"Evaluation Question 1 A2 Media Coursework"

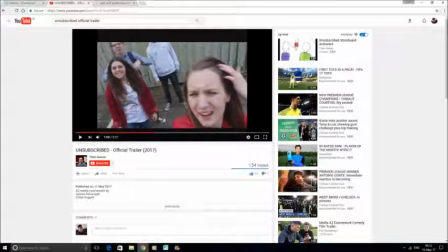(7:56)
The blog that we see afterwards refers to the selfie generation, and how it's again a YouTube video, and to reinstate the youthful nature of the characters involved.
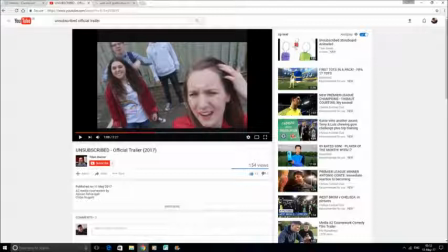(8:12)
As the blog finishes, there is a swift
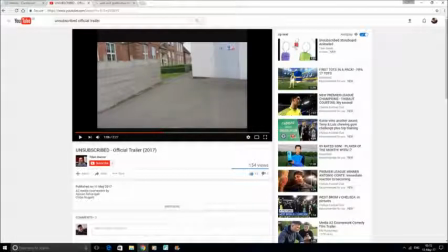(8:19)
transition to where we change location,
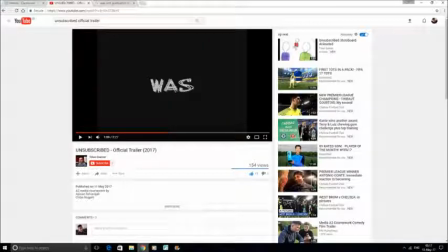(8:23)
and after that a text appears saying "what" in the same format as the previous text. It says "was" in the same format as the previous text.
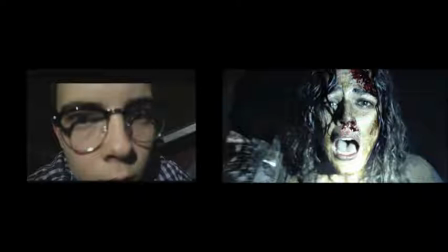(8:35)
Then we are introduced to the montage sequence with a extreme close-up shot of Sean, which is similar to the shots used in the Blair Witch Project.
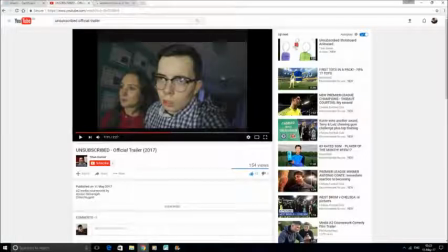(8:50)
As soon as the montage sequence begins, there is a shift in tone.
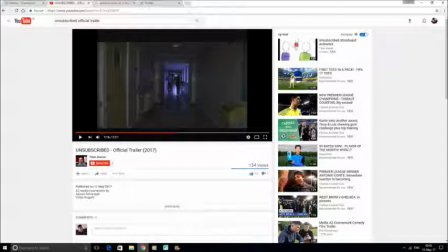(8:56)
The colours in general are darker. There is a sense of purple, element of being bruising maybe in terms of the killer or one of the characters.
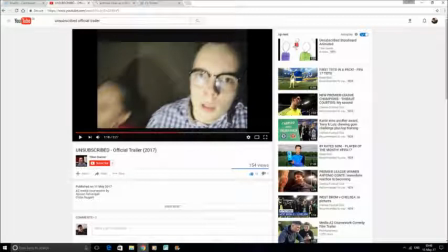(9:09)
Again, we see a lot of handheld camera to show the realism and the
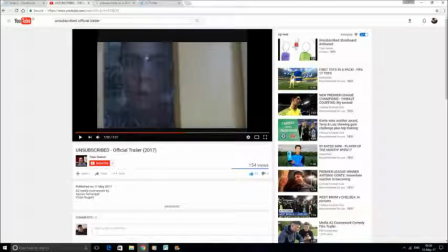(9:15)
element of this being of the selfie and vlog generation.
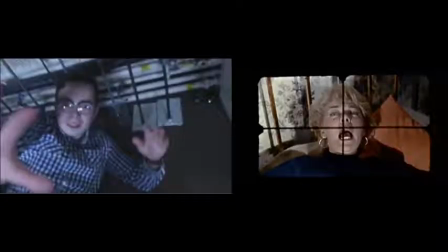(9:22)
Afterwards, we also see a point of view shot on Sean, which links to the film Peeping Tom.
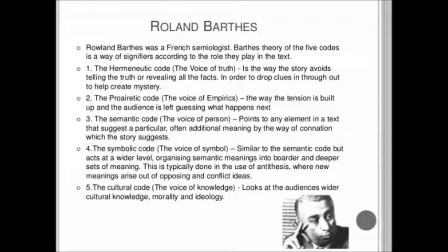(9:32)
This links to Barth's theory, yes, and it links to his Enigma code, or hermeneutic, which refers to mystery within a text,
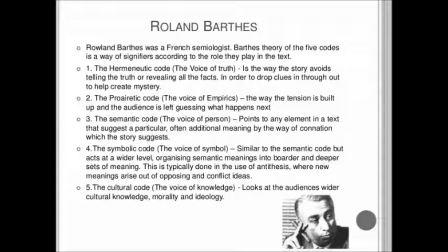(9:49)
as in you have clues included within the trailer, but no clear answers are given to the audience, and it tends to keep the audience on the edge and make them want to see even more, to find out more about the narrative.
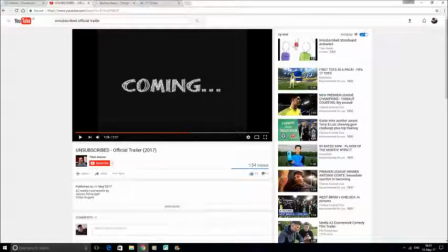(10:09)
After the next text, which says coming, which is in the same format as all the previous text,
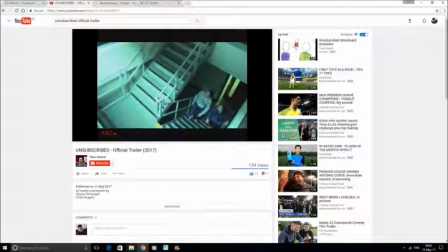(10:16)
we see a CCTV camera like shot, which highlights the surveillance generation we're currently in, where we're constantly being watched,
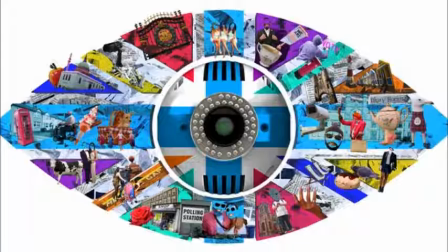(10:28)
whether it's on our phones when we put a location on, or whether it's TV programs such as Big Brother, where we
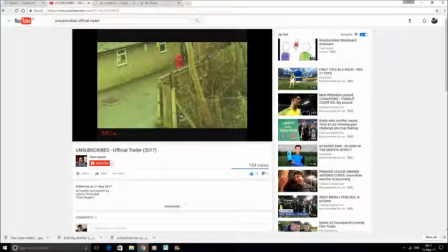(10:38)
enjoy watching other people's lives and what they do. The red hoodie suggests reference to the Don't Look Now movie,
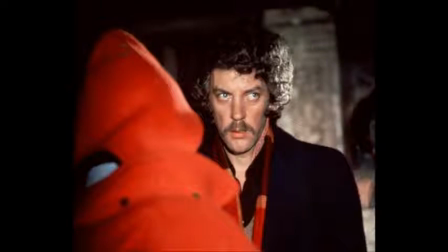(10:47)
and has obvious connotations of Little Red Riding Hood.
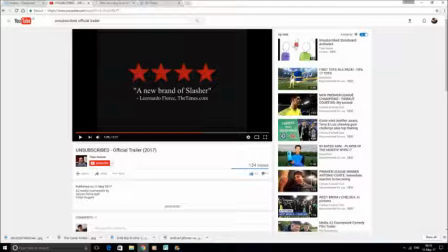(10:55)
The stars used are in typical colour, but in some way unconventional due to the slight faded effect they contain, which highlights the unique and unconventional nature of the narrative.
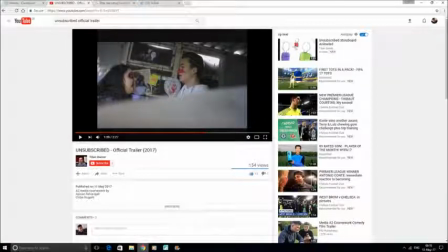(11:13)
The scene where Harry and Yarmo are covered in blood and almost in an argument is, and it seems obscure, and
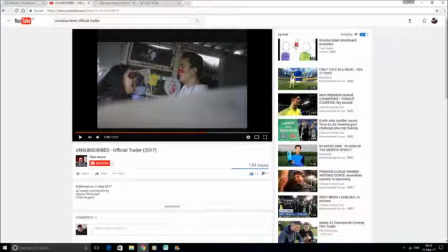(11:31)
it's as if they're trapped, as if you're watching into their lives, and it again highlights the surveillance generation we're in, but also highlights out there in the world of the killer and how they're trapped.
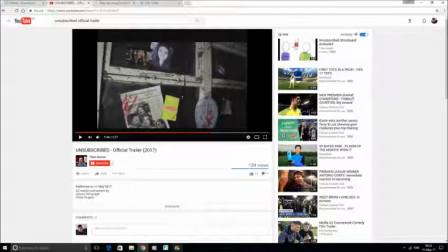(11:50)
The mentioning of an accident by Harry indicates that there is even more than what meets the eye to the narrative, and it keeps the audience on edge and makes them want even more.
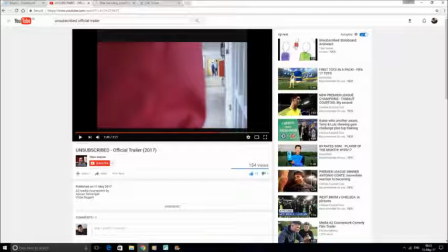(12:09)
Then we see an over-the-shoulder shot of what the audience assume is the killer. As of yet, they do not know the identity of the killer, but the killer is wearing red, which indicates it could be
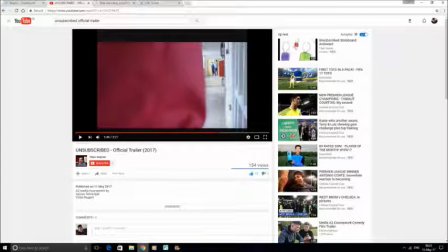(12:29)
maybe one of the characters, which again highlights the twist element of the film.
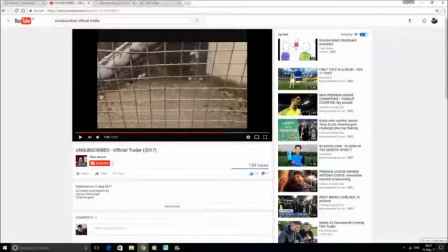(12:35)
We have another shot of a gate or fence, which again highlights the notion of the characters being trapped in the world of the killer.
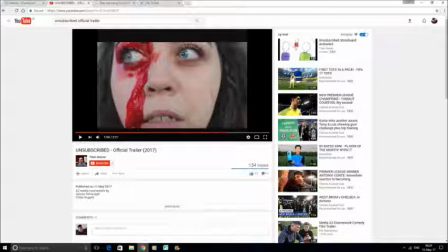(12:46)
Then we see a shot of a Yarmo, extreme close-up, which is conventional, as we're displaying the fear in her
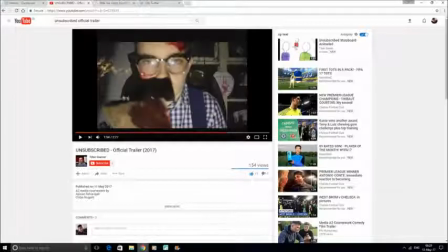(12:57)
eyes and how she's feeling due to a predicament. And then after that we see Sean holding the weapon. Why you won't know as the audience. It's again to keep the audience on the edge.
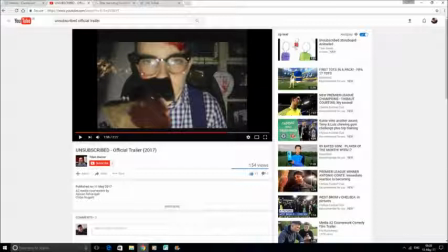(13:11)
But that is the first indication of the weapon, which again is unconventional, as it's right at the end of the trailer.
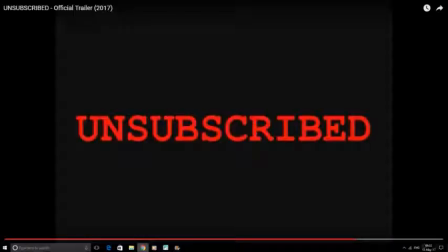(13:21)
Then we have the font. It's in red, which is again conventional of the slasher genre, conveying danger, pain, blood, suffering, evil. All things are linked to the killer.
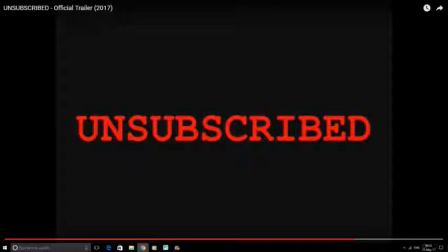(13:37)
And the font is almost electronic, computer-like, which hints at the narrative and how it's all linked with YouTube, and how it's again about how technology has gone wrong.
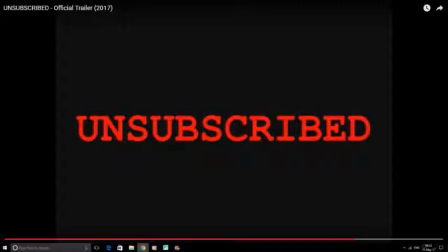(13:52)
It reiterates the trendy nature and the modern element of this film.
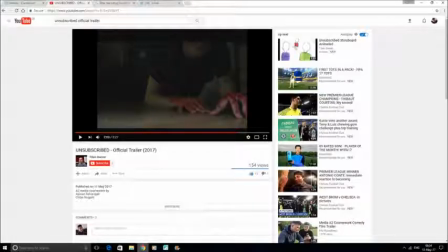(13:58)
Then the sound stops as we see Harry crawling up to a sort of not a medium shot, but a close-up of him, and some more highlighting his hands and how he has blood on his hands to indicate that he's been suffering
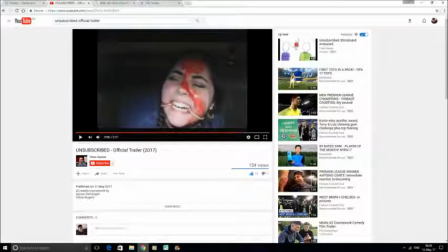(14:18)
so far. Then we have a close-up of Yarmo, clearly in plain as she has blood all over her face, and she's crying out for help, which again reiterates how she is the first to be killed.
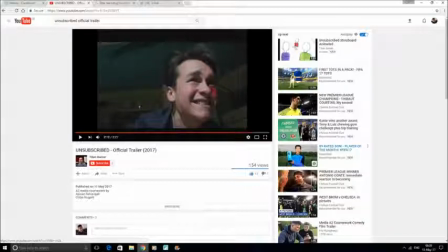(14:39)
Then we have another close-up on Harry, and he is similar to Yarmo, very much in pain. As the camera slowly moves up, the tension almost builds thanks to the sound, and then there's a jump scare
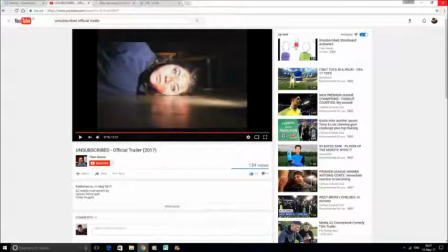(14:59)
of Yarmo falling down, which is conventional, as you see this very much in slasher trailers.
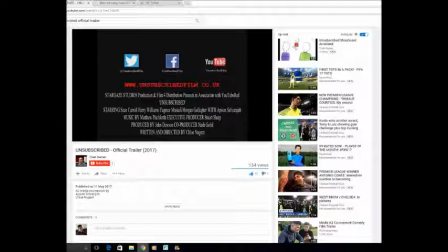(15:09)
Then we have the end card, which has references to social media. In this case, we have Twitter, Facebook, YouTube, and a website, which is very, very important nowadays,
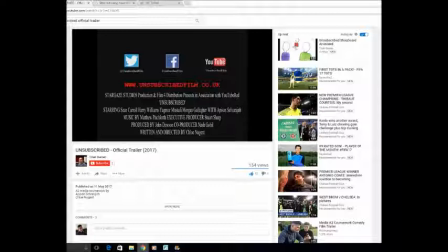(15:25)
as due to the fragmented audiences and the varied amount of ways they can access information. Therefore, you need to
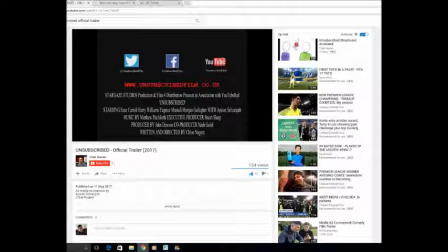(15:39)
adopt a multi-platform approach in order to reach as many of our target audience as we can. And the end card contains everything you'd normally expect.